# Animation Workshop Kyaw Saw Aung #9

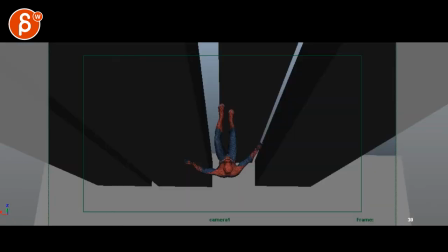(4:11)
Now animation wise you are mentioning here I use reference for the earlier part of the shot where he jumps for the rest it was
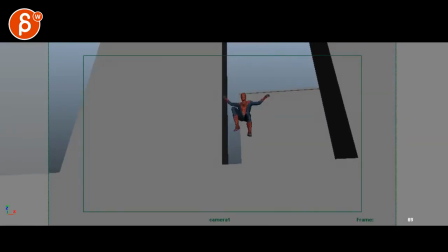(4:18)
based on the moves from the movies and trailers I think this shot is very successful but I would give this more impact.
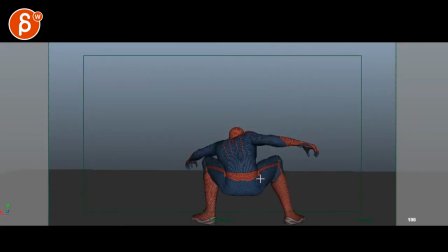(4:27)
This feels fairly stiff right through there and
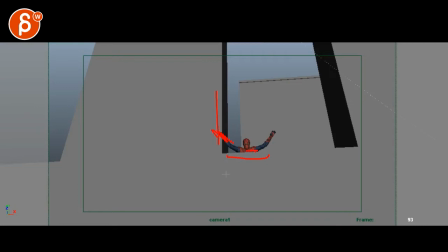(4:33)
I would I'm not sure why this is happening here arm is in front and this is in the back I would take this and move it backwards so that you see him
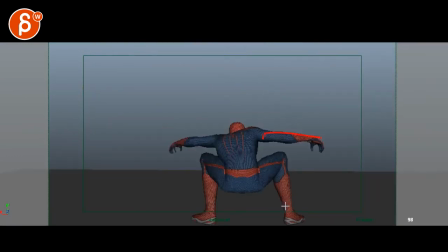(4:42)
here in front of that building whatever that is but anyway this impact could have a lowering of the elbow this is cool I like that has nice momentum going
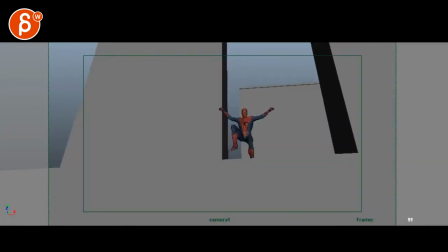(4:52)
in because of that impact so this feels a bit stiff and
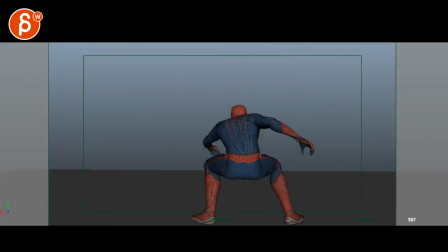(4:58)
he falls fairly straight down ish even though he will come more towards us the picky thing for me will be land with like a few adjustments but it's not super crazy it's not like he's going like super far and then just sticks where he has to have some bounces i think we can buy this this
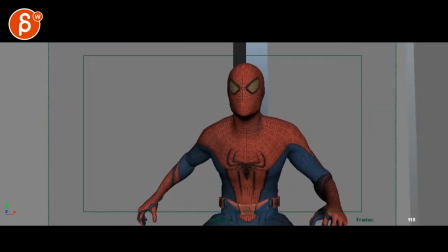(5:16)
sticky landing it's a nice shot like the pose again I would just
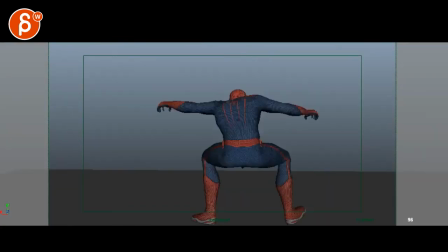(5:21)
make that a bigger impact in this and
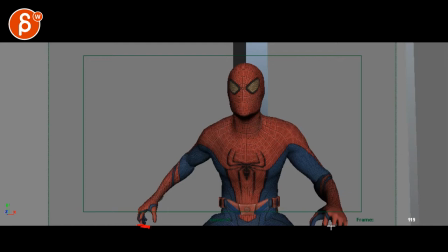(5:29)
that kind of works again it depends where your framing is this is just a little bit of a tangent same with the thumb it's kind of okay to cut this off here but I will bring up that arm but it's a nice offset it's
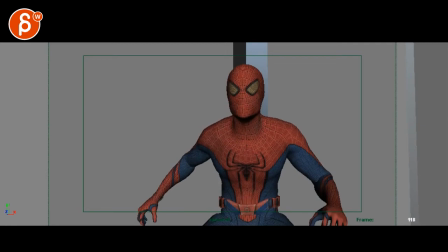(5:43)
a bit pose to pose so you can get some some more offsets and then you can potentially get I like how you have this here like that and then it gets more flattened towards us but you can push
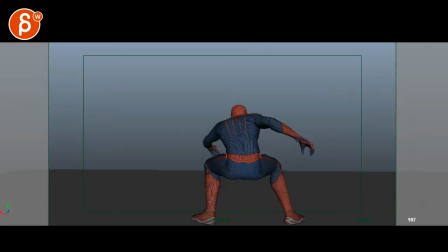(5:56)
you can push that rotation in his his reposing he's like this you know you can almost get this
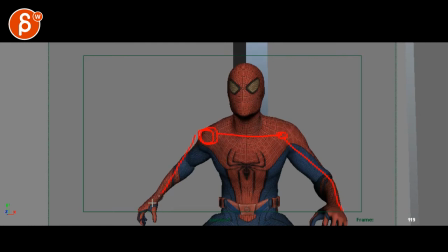(6:03)
shoulder in front of us this away from us this arm is away from us and this is in front of us maybe even the hand is in front of us just like a bigger post change so it doesn't feel like well I'm just going up mostly translate with a little bit of rotation you know especially in the root or hips.
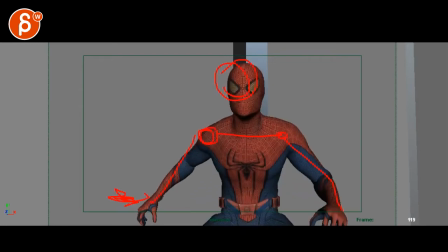(6:19)
Feels like that rotation is always the same. So I think you make that a bit more complex. Impact there.
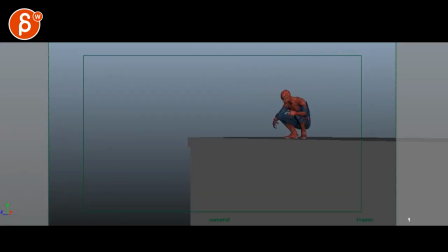(6:26)
Let me start at the beginning as I should, right? Here, some weird hand poses. So next pass, watch out for your hands. Get this a bit more, you know, he seems fairly relaxed in his crouch pose here. So I would bring in the elbow a bit lower, arm a bit out, and then you can have just a fairly relaxed hand pose.
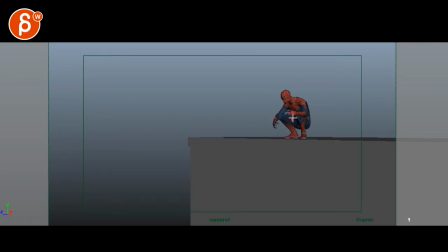(6:44)
Same thing here, because you get a nice red on blue color silhouette. so you can have both hands fairly relaxed and then they can tighten up a bit as he gets up and then what i would do is i would i would personally have him lean forward a bit it's almost like you
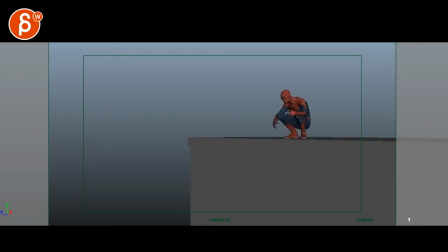(7:01)
want to anticipate like right now he's just here and then gets going and i think you can have a little bit of a lean forward and then arms up and then jump it's just a bit more so it's not just out of that straight pose this is a bit slow if you're going
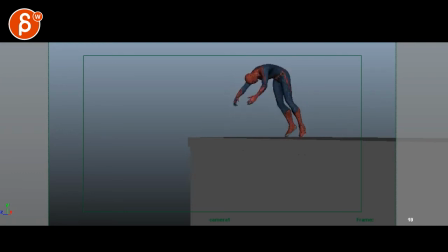(7:16)
for realism that section is a bit too floaty hangtime. Also if you look at your momentum here going this way, that's a lot of movement. And then suddenly we're sticking, especially through here. So it's not just the slow move, but also the momentum will be...
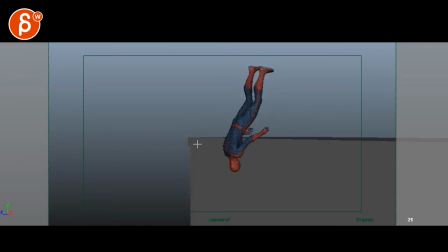(7:36)
He will be going a lot further. See that? He lands here, where to me he will be here. You have to kind of extrapolate, well If I do this at that speed, at that angle, you know, it could be something more like that.
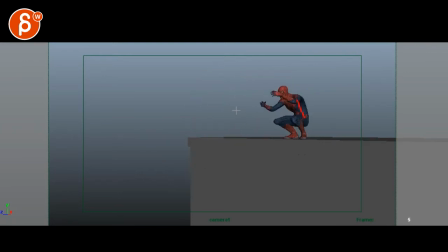(7:50)
So that feels a bit stunted there. And it feels like he is almost ready and athletic, even though that's a bit of a... I would offset those arms so it's not flowing all into one stump. So you can have some offsets there and then offsets in how they swing back.
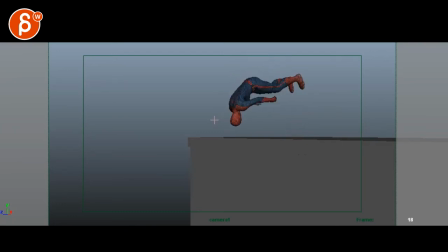(8:06)
So they're not moving in twin fashion here. But then, once you get into this, this feels like he got knocked out.
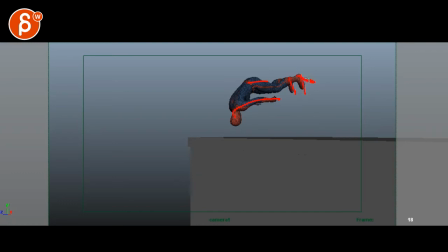(8:14)
like the feet are too parallel I would bring those feet back I would bring the feet together probably you could get away with those but I would definitely bring those forward and you can potentially have one a bit more bent I don't know,
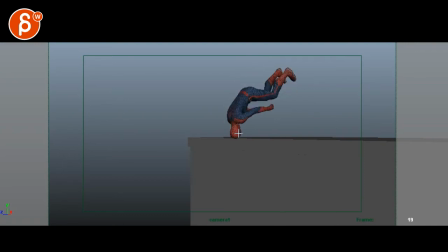(8:31)
whatever you want to do acting wise but something a bit more elegant this feels like it's just only a sack of potatoes falling, especially through here arms just kind of there's no readjusting in the pose here the head doesn't really straighten it just kind of gets into a pose and then kind of dies and this feels more I'm falling out of control
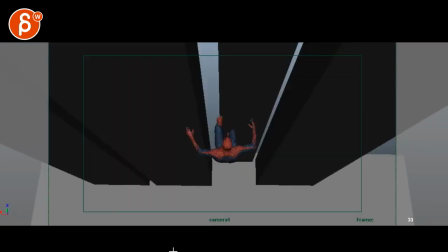(8:51)
even though that's a nice pose it just doesn't feel quite right where here it gets a bit better just to that but then what's missing here is a clear pose and a clear beat of him
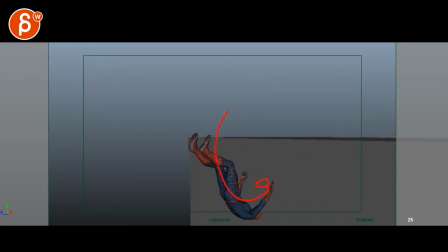(9:06)
you would have to turn this around get a bit faster and a bit more in control so that once you're here,
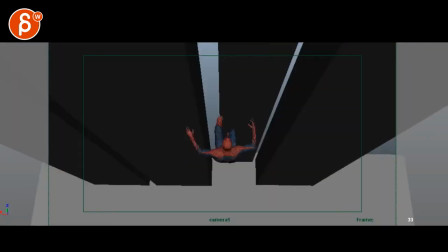(9:14)
you get to this a bit faster. Well, that's not too bad. Depends on how real you want to get. I think that turns okay, but this to me would be... What's missing is the beginning beat of him straightening his arm, shooting out the web.
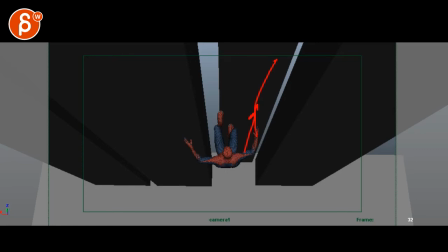(9:29)
You want to see a beat of I'm rolling and then kind of staying in this pose, shooting, then the web shoots out and then tightens. And that tightening is what propels him forward here.
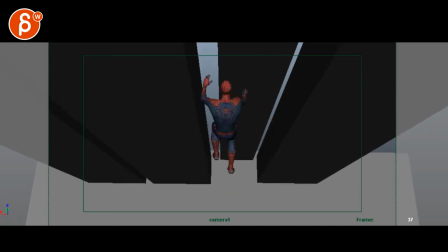(9:44)
So that you can have a regular rotation. And then just that would make a bit more sense. A bit of a faster pull. Because that spiderweb thing is pulling towards him here.
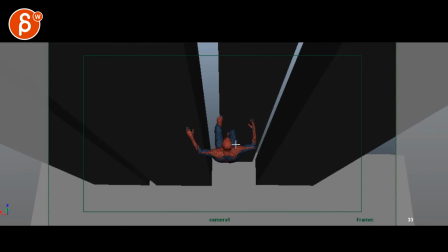(9:59)
The weird thing too is that in its current form, it rotates in this straight fashion one axis. And starts to translate over this way. instead of feet staying here and it's being pulled it's being pulled over there so even through
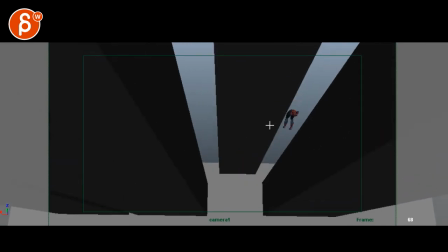(10:14)
this the legs would be here they would drag a lot more all of this would be more this way speed wise
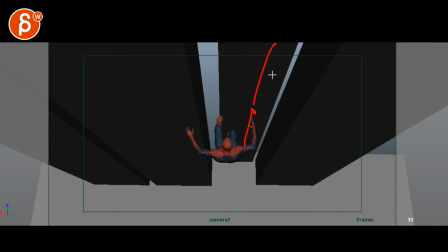(10:25)
again that sudden acceleration i would buy if there was a straight arm with the spiderweb out and it's being pulled but again then i would drag the legs more even in downwards fashion and left it's just the arm that's being pulled so everything else is being pulled and it fades out so it
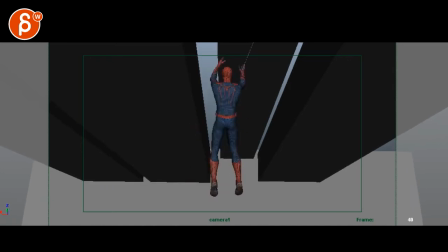(10:42)
would be arm, chest and root in that order but then once you get to here
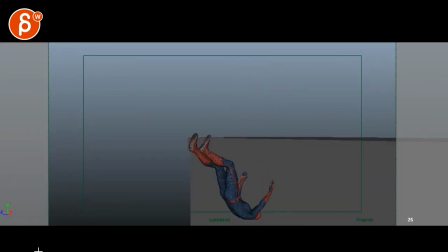(10:49)
that's only way too fast you're killing your realism here because as you start the shot you're setting up the style and that seems pretty real even though I would make this faster not by much but still faster
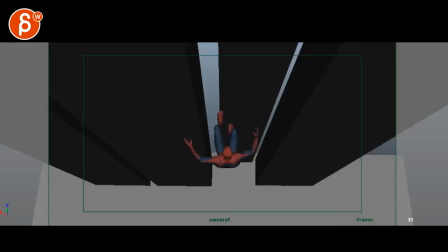(11:04)
especially given how quickly you jump up here and again the speed I could
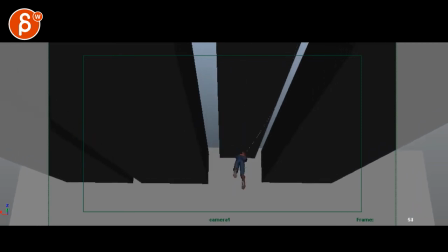(11:10)
buy if it's the pulling of the spider web whoa but then that's way too fast right there you're killing realism goes to cartoon land even then it'll
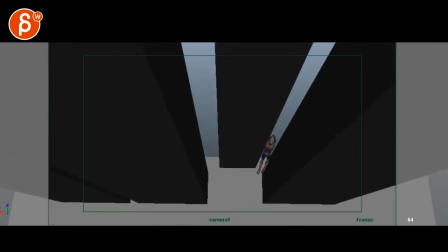(11:21)
be too fast you'd be really stylized to get that much of a speed up over a couple of
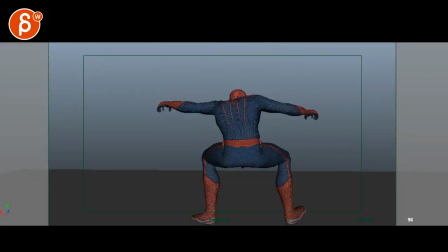(11:29)
because that feels a bit more real even though it could probably have one or two more frames hang time
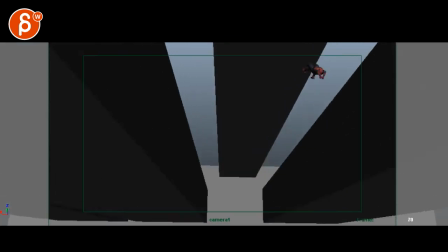(11:35)
and one or two more frames on the drop just tiny tiny frames just a little
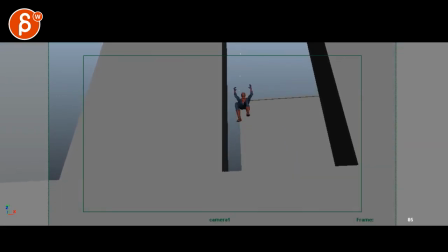(11:40)
bit too fast right through there one or two frames two frames hang time two frames drop i know it's picky but just a bit and then offset legs you know at this point i will bring the legs together